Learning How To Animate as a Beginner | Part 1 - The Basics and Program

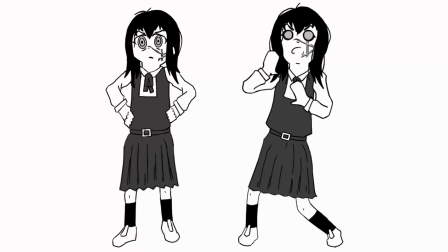(8:14)
I did the same process for Yoru, except it was only 2 frames, since it was inspired by an Azumanga Daioh scene.
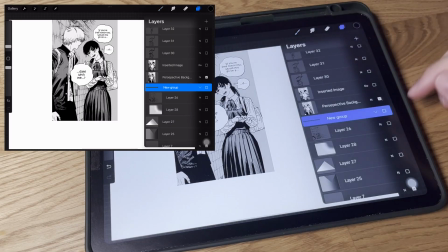(8:20)
I also made a background based off the scene from the chapter.
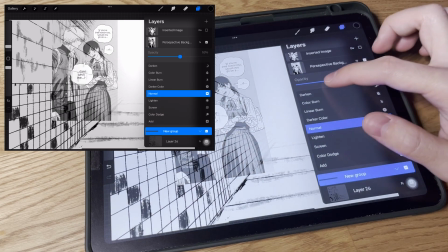(8:23)
I took the manga panel in Procreate and did my best to copy it and extend it, as well as simplifying it so it didn't blow out the more simplistic style of the characters.
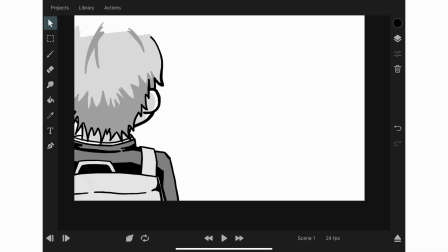(8:31)
Only thing I needed to do for the Denji side of things was draw the back of his body for the main Asa scene, and then his reaction for the shot after Asa.
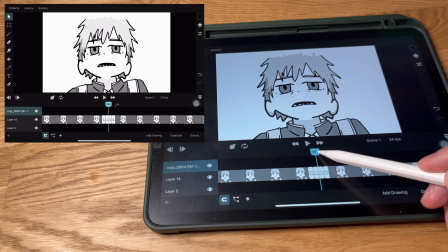(8:38)
For his reaction shot, I got to play around with timing of his blinking and react. I made each drawing for his blink last a single frame, which felt the most realistic to me and not too slow.
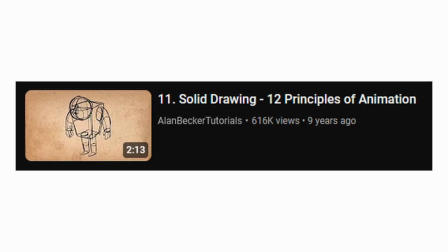(8:47)
As for his reaction, I tried and taken into account the principle of solid drawings here. I wanted to make his head bob feel 3-dimensional instead of just his facial features moving.
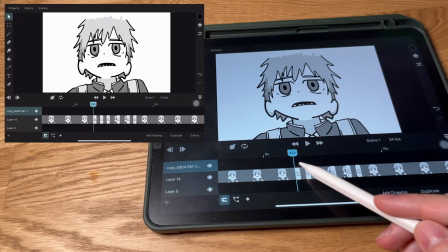(8:55)
I wanted to make it look like his whole head moved. I tried to achieve this best as I could for such a small movement by redrawing his head each frame and changing the angle just a bit.
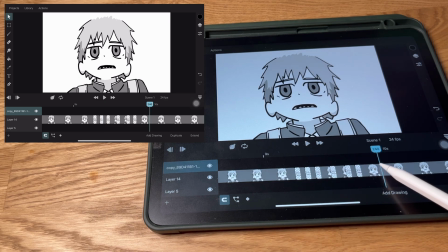(9:03)
Some examples are, I tried making his chin and hair move down a bit each frame, as well as changing the angle of his ears, and obviously I moved his facial features to match his head movement. I wanted to try and work on the slow in and slow out principle of animation, but I believe there wasn't many places for me to attempt this with the few frames that I could work with and the few original parts of animation that I was working with. One place I tried to insert it was when Asa was breathing.
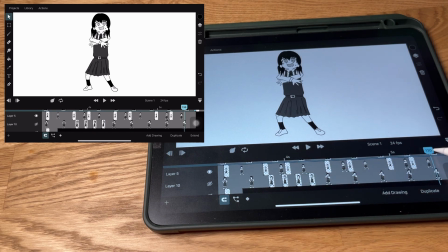(9:28)
I made the in-betweens of Asa's breathe in and breathe out a little bit shorter than her holding the breath, as to make it seem a little bit more natural and less robotic. I think it turned out okay, even though it is only 3 or 4 frames per breathing cycle. I was going to try to do the same thing with Denji's blinking, however I only made 3 frames,
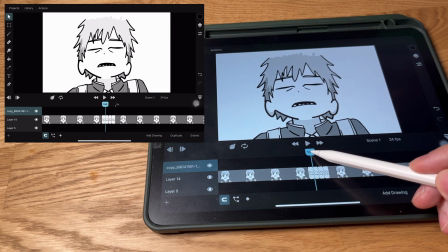(9:46)
and I think any more than 3 frames would be too slow of a blink, so I just left it as 3 frames.
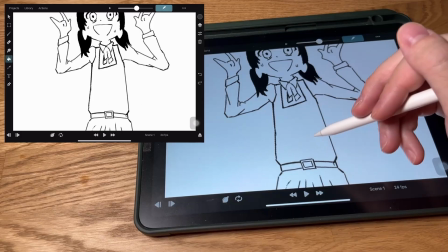(9:52)
Coloring was a pain because the fill tool seemed to be a bit buggy. but I think that's because of the small resolution and small lines I was working with.
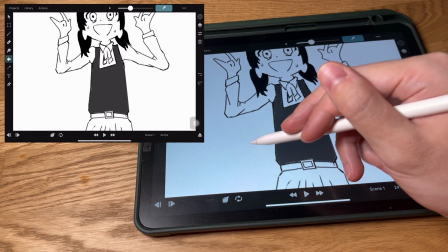(10:00)
The fill tool just couldn't get a solid section to fill out.
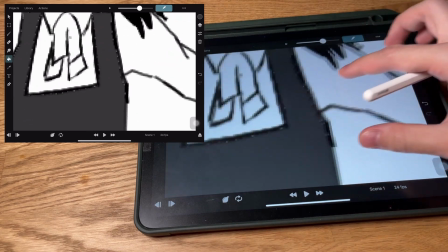(10:04)
If it didn't fill out the whole canvas when I placed it, it would leave a small border between the lines that I drew and the filled area that I would have to go back and color in either way.
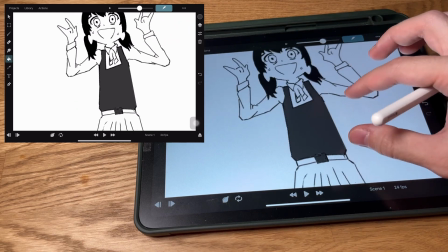(10:11)
But again, I believe this was because of the small lines and resolution I was using.
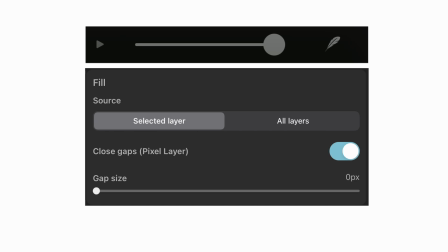(10:15)
I went back to the settings and tried to mess with the fill settings, like how strong the fill was, the smooth fill being on or off, and the gap closing setting for the fill,
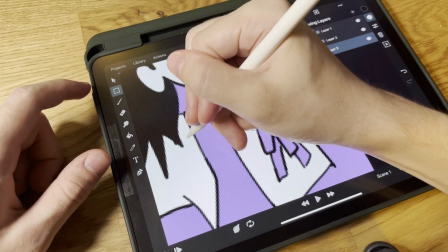(10:23)
but none of those helped my situation. I figured the best way to color from here was to use the selection tool and add the colors on a separate layer.
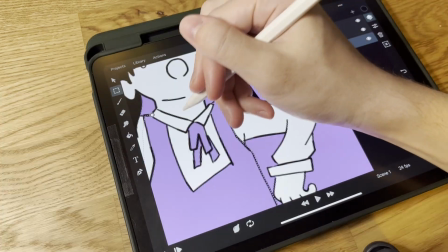(10:29)
If there were more colors in this animation, it would have been much more tedious.
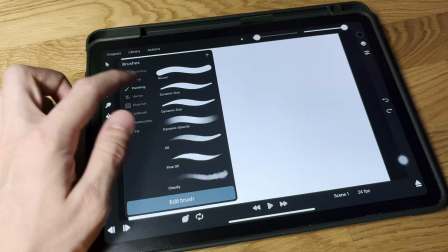(10:32)
On a side note, I didn't realize until writing this script that there were actually filled brushes which automatically fill in whatever area or shape that you draw.
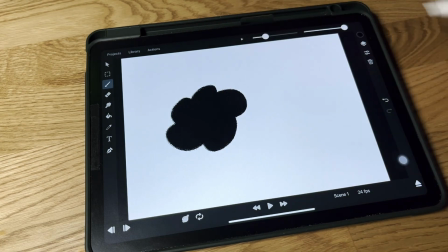(10:39)
I ended up making my own fill brush after I figured that out, so if I run into this problem again next time, I think that fill brush will be even easier than the selection tool.
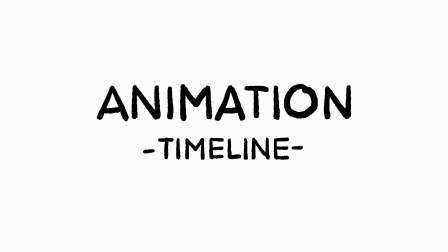(10:47)
Since it was my first time using any sort of timeline, I was really messy and all over the place with my animation layer.
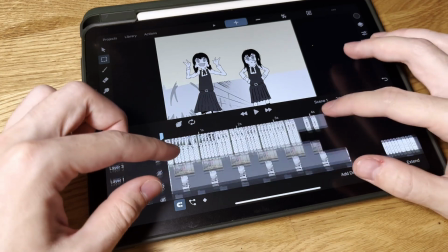(10:52)
I ended up having everything start from the 0, 0 mark, and it was all just overlapping each other.
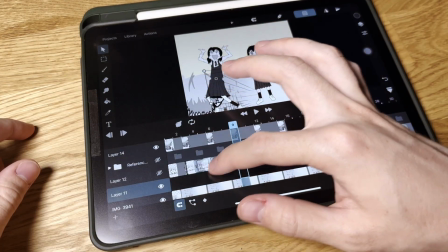(10:57)
It was really easy to organize since it was kind of just dragging and dropping everything into the right place.
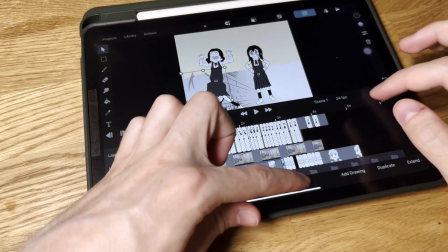(11:01)
I think next time though, I want to try and animate scenes in the correct place and order, since when everything is overlapping each other,
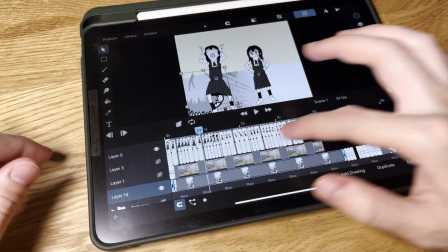(11:07)
I had to toggle the visibility of all the other layers I wasn't working on to actually work on the layer I needed.
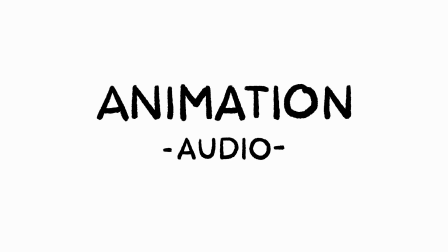(11:13)
One of the last things was inserting the audios and timing the clips to the audio.
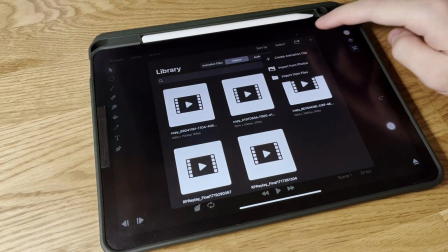(11:16)
The only way for me to insert audio into this program was to use the Files app on the iPad, and I didn't have the files for each audio clip.
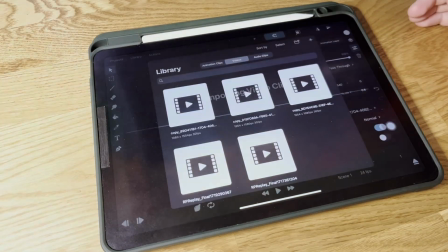(11:22)
I just had screen recordings of each audio.
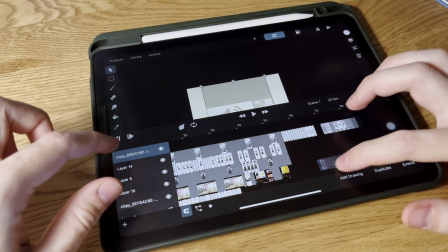(11:23)
I ended up opting to just insert the videos with the sounds needed and place the videos under all the other layers and outside of the working canvas, just to make sure that they didn't show up.
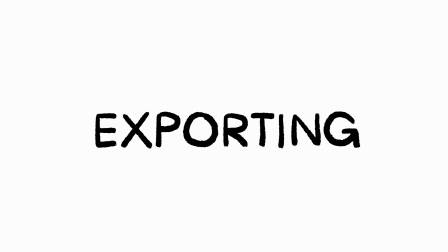(11:33)
Finally was exporting. Now exporting is normally as simple as pressing a save button and saving it to your photos.
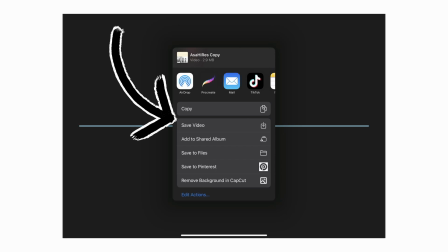(11:39)
However, when I was first making this animation, I could not decide if I wanted to do a landscape animation like it is currently,
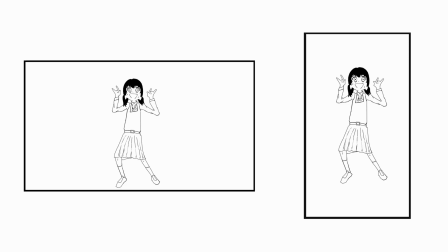(11:45)
or if I wanted to do a vertical style of animation. So I kept changing the resolution of the canvas.
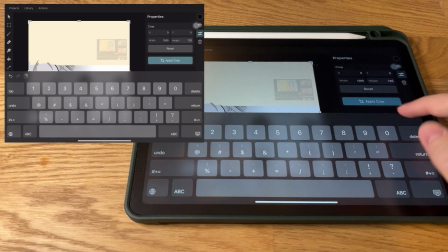(11:50)
When it finally came time to export, I tried to crop the canvas back to where I wanted it to be,
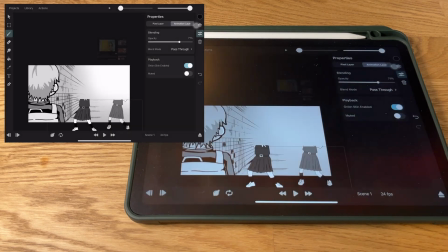(11:55)
but every time I tried to crop the canvas, also would get chopped in half and all of her layers would only be her legs moving.
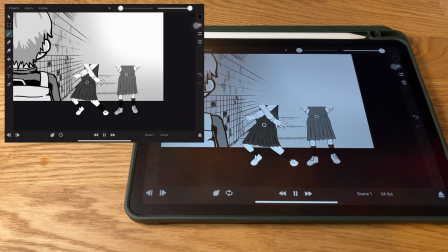(12:02)
I think it's because I moved her layers around so much near the beginning of the animation.
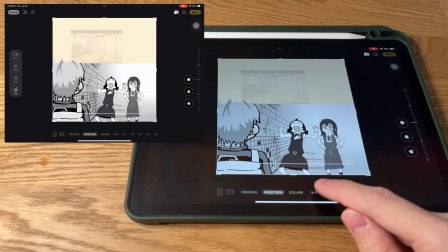(12:07)
What I ended up doing was exporting it as is and just cropping the video in the Photos application.
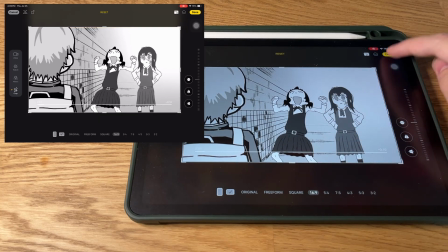(12:12)
And finally, after all that, I completed what I would consider my first animation, or at least practice animation.